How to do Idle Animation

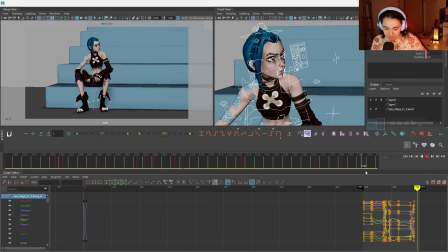(24:45)
And then she's settling into this. So what we're gonna do right now is we're gonna play blast this because you're not gonna be able to see a proper speed.
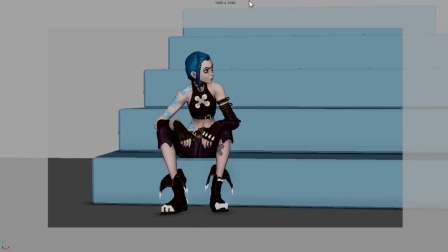(24:55)
So let's just play blast this quickly. All right, let's take a look. Small movement, reaction. She's feeling a bit agitated. Okay, not the one I was looking for. You see, it's very subtle. There's not much happening. There is some movement.
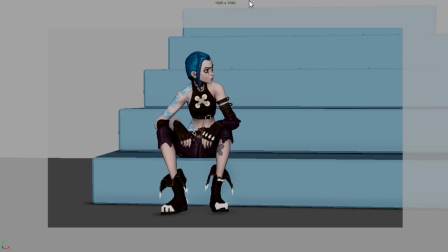(25:12)
Of course, it's not polished. This is like literally a first take just to find out if we like the timing, if we want to shift something.
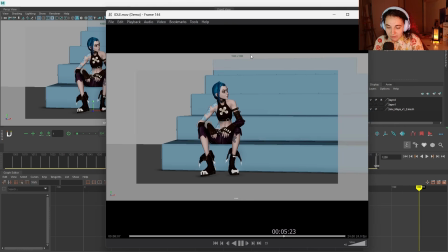(25:19)
This is a test for our timing. I'm quite satisfied. I feel like maybe her first turn after reaction is a bit too much. Let's see. Okay. Yes. Maybe hold here for just... Don't know. I like it. It's okay. She doesn't have to like stay too long. It will be... We don't want also each action to take exactly the same time because then you'll have rhythm problems.
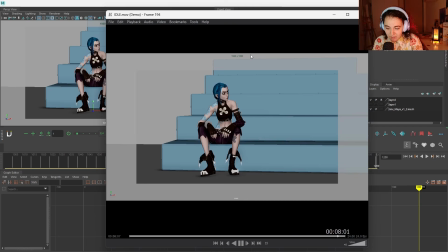(25:39)
So it's kind of like nicely spaced out. Yes. I approve this timing. This is good enough. This is very subtle, very small. And what we can do now is we can go in, offset some stuff, polish some stuff, add some stuff.
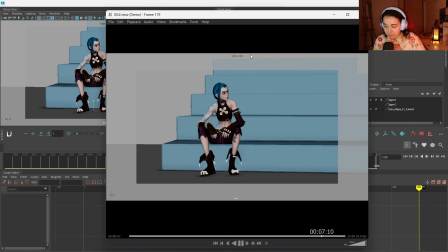(25:54)
But also, because it's a reaction shot, and she's looking for someone. I'm not gonna animate the facials here, but I'm gonna animate the eyes because the eyes are the one that lead in this action.
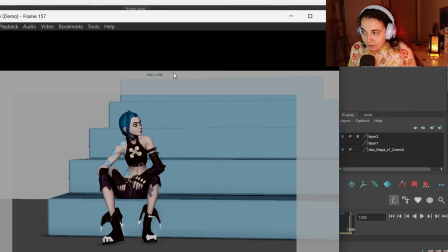(26:09)
Now, you're probably wondering why there are some parts that look quite dead right now. They should, because that's where we're gonna add breathing on top, but breathing is always a second layer because if you start doing the breathing before you do the main idea of your idling,
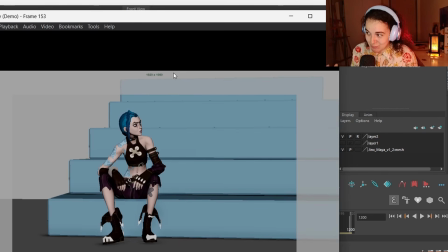(26:26)
you're probably gonna overdo it. You don't want to do breathing straight away. Breathing is something to cover all that stillness, and we can even create it separately and add it on top. So I'm gonna go polish it quickly. I'll be recording it, but I'll fast forward a lot of it because it's so boring.
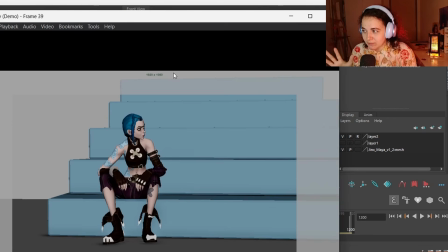(26:44)
I'll probably be stopping at the parts that I want to talk about, but overall I feel like it's just gonna be boring to watch somebody polishing it. So just that I'll just do the stops here and there if they're needed.
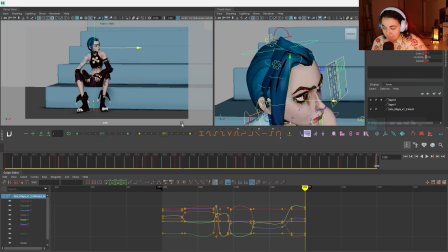(26:57)
The head leads everything here, but the head is led by the eyes.
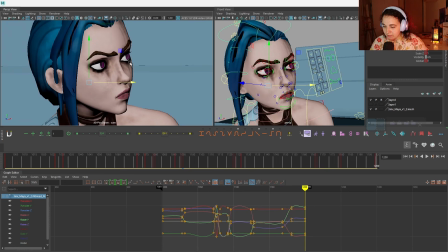(27:03)
So what I'm gonna do, I'm gonna jump to her face. I'm using the 2D zoom pen.
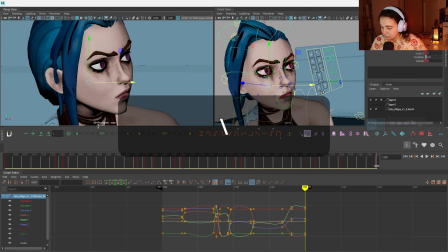(27:10)
If you don't know what it is, it's the button on top of your enter button. It's like the slash.
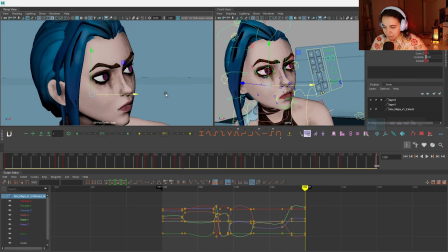(27:15)
So if you press it, you can move it around like as a 2D zoom pen, which helps you instead of trying to zoom in the shot or change like a camera. This like kind of zooms into your camera. As I said, the eyes are the one that's very important here.
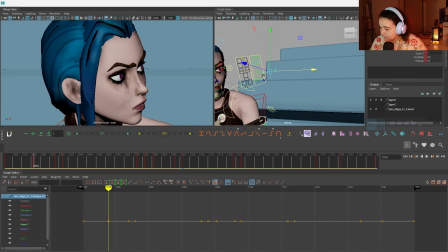(27:29)
So we want to create some eye dart. If you want to know more about eye dart, I can make the whole other video, but I'm gonna sprinkle the eye dart all over the place here because she needs to have some eye motion, otherwise she will look quite dead.
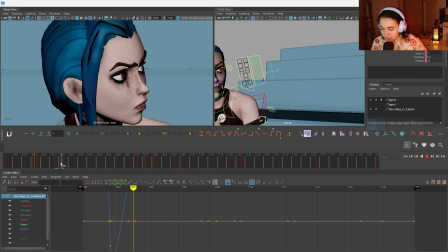(27:47)
And especially you want to have the eye motion before she looks somewhere, like before she turns, because how do we turn to the places is that we usually switch our eyes first.
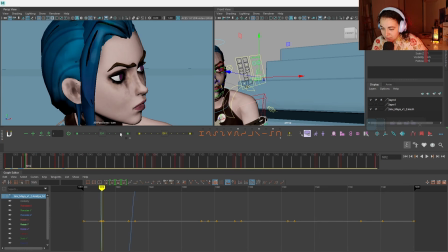(28:01)
We look at catch something from a corner of our eye, and then we're like, oh, okay, I should probably turn there and check what's happening. And this is why we need eye darts.
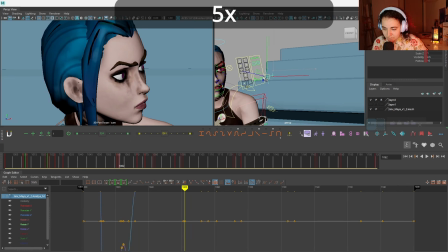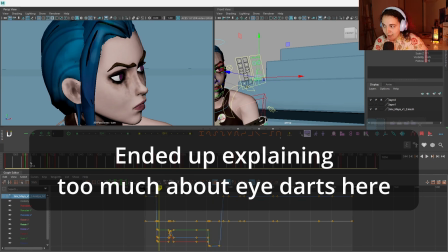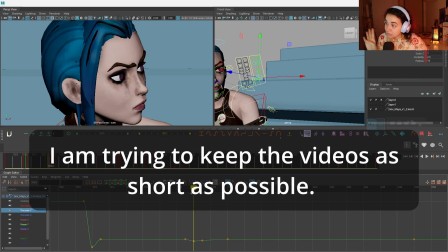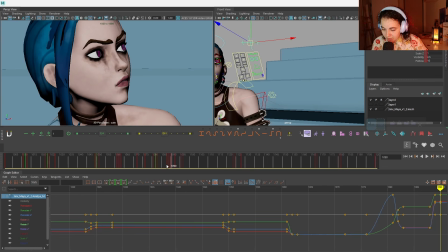(28:34)
So here she's going to be actively searching, so I'll add way more eye darts than before, because here you see like I pull her eyes to the right and her head turns to the right. Now she's searching something on the right side, so I am adding an eye dart here.